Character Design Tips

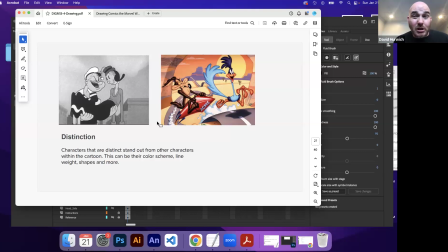[4:13]
If all your characters look the same, it's hard to tell them apart. So having something that makes them distinct, that could be, Popeye has a very big face, and his pipe literally doesn't even come out of his mouth. It's like comes from the side of his face, which is like, in terms of physics, that's impossible.
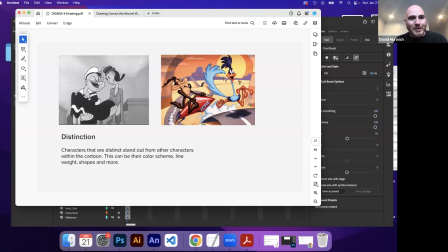[4:30]
But of course, it's a cartoon, so you can do whatever you want. But it's like, it's kind of a distinct figure. Obviously, he has weird forearms that are bigger than his body and that kind of stuff. So all of these kind of go into the character design.
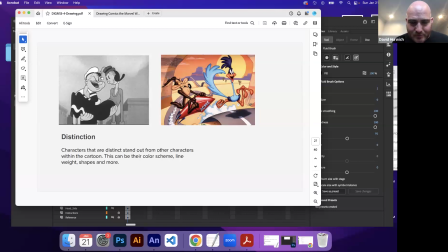[4:43]
You know, things flowing like Wile E. Coyote's big floppy nose or his floating ears, Roadrunner's tongue and giant eyes. All of these kind of go into making the characters feel very distinct and not like you're just repeating something.
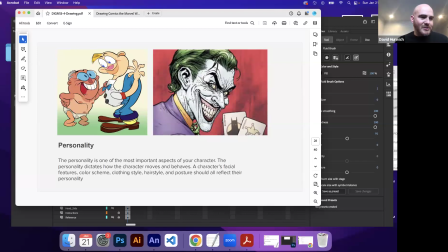[5:05]
Personality, I always kind of do a thing of, I think about someone who has a lot of personality in your own life. Okay. This could be someone who's very loud, or someone that people are sort of, maybe your friends or your family are just naturally drawn to.
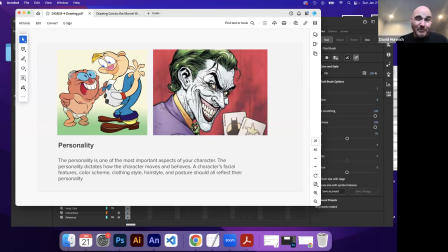[5:22]
Maybe it's a person, maybe it's someone on TV, like a Kim Kardashian type character or whatever. It's like they have personality, right? It might be the way they talk, it may be the way they move their hands, it may be the way that they make facial expressions, but it makes you interested in them.
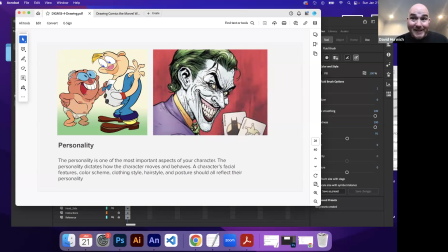[5:39]
Okay. And that's what you want your character probably to have, because you're telling a story, right? And you want your characters to be interesting to people. So how do you give them personality? Is it a way they make their face? Is it a color scheme?
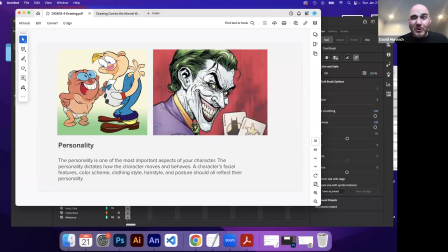[5:56]
Is it the clothing they wear? They wear some sort of weird outfit, or their hairstyle. All of these can reflect a different personality, you know? Like here in this Joker, his smile is very kind of off-putting.
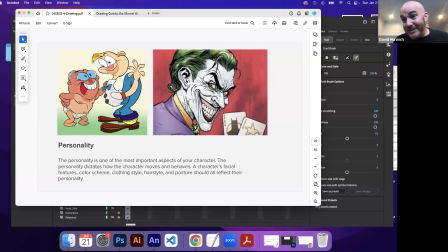[6:13]
All these lines in his face kind of make him very off-putting. Here, this is John Kay of Ren and Stimpy fame. His characters definitely are a lot simpler in terms of, like, there's not a lot of lines, but there's a lot of form.
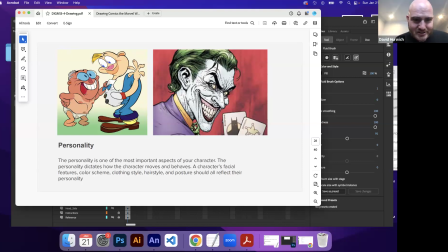[6:30]
So like this character's butt gets all weird here, and it's like, his torso is kind of moving in a way that's kind of odd. This character is almost like an S shape here, right? It's like, kind of like that. And then you got Grandpa here with a big head, things like that.
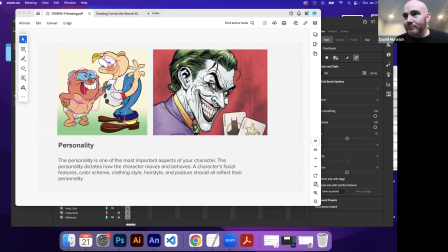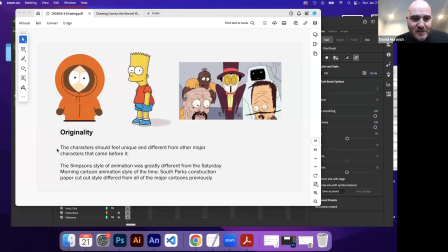[6:56]
Originality, sometimes just having a unique drawing style. Once again, South Park characters do not feel like characters from The Simpsons, even if they were using the same color scheme. It just wouldn't feel the same. Like, this is Super Jail. They have a very distinct way of drawing their characters.
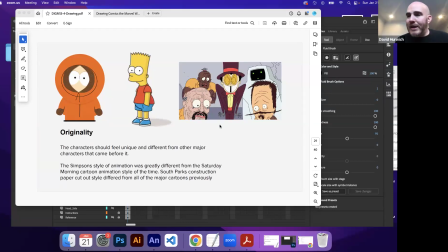[7:17]
All of these make the characters feel unique.
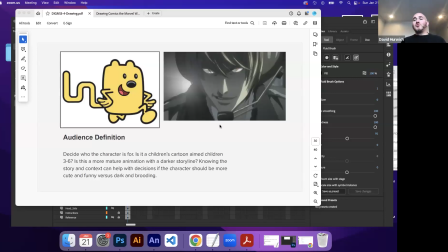[7:23]
Audience definition is thinking about who is realistically the audience for your character. So this has really more to do with storytelling. But what I mean by that is, if your character, let's say, is aimed at young children, ages, 3 to 6, you're probably going to want the character to be more friendly.
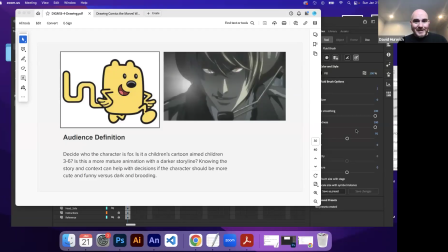[7:42]
Usually parents frown on having dark, disturbing pictures given to their 5-year-old. So that usually means, like, Wubsy, I think is the name of the character. And it's like, there's lots of, like, there's no sharp edges, lots of curves, usually not a lot of complexity in the character.
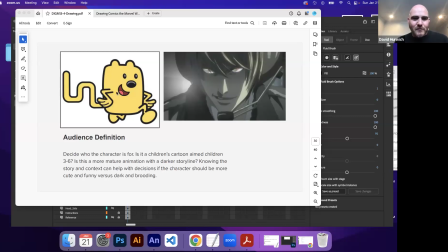[8:01]
Like, there's not a lot of shading, the line, very friendly, lots of facial, simple, friendly faces, compare and contrast that with a more darker. So this is like an anime. I don't know what anime this is from. Please, feel free to email me if you know what it is. But it's like, this character feels very dark.
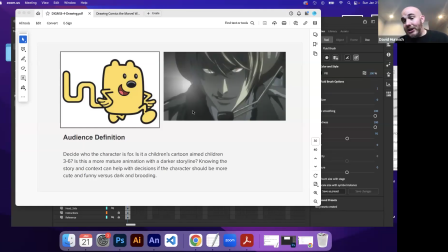[8:19]
And it's not even just like the color scheme, although that's part of it.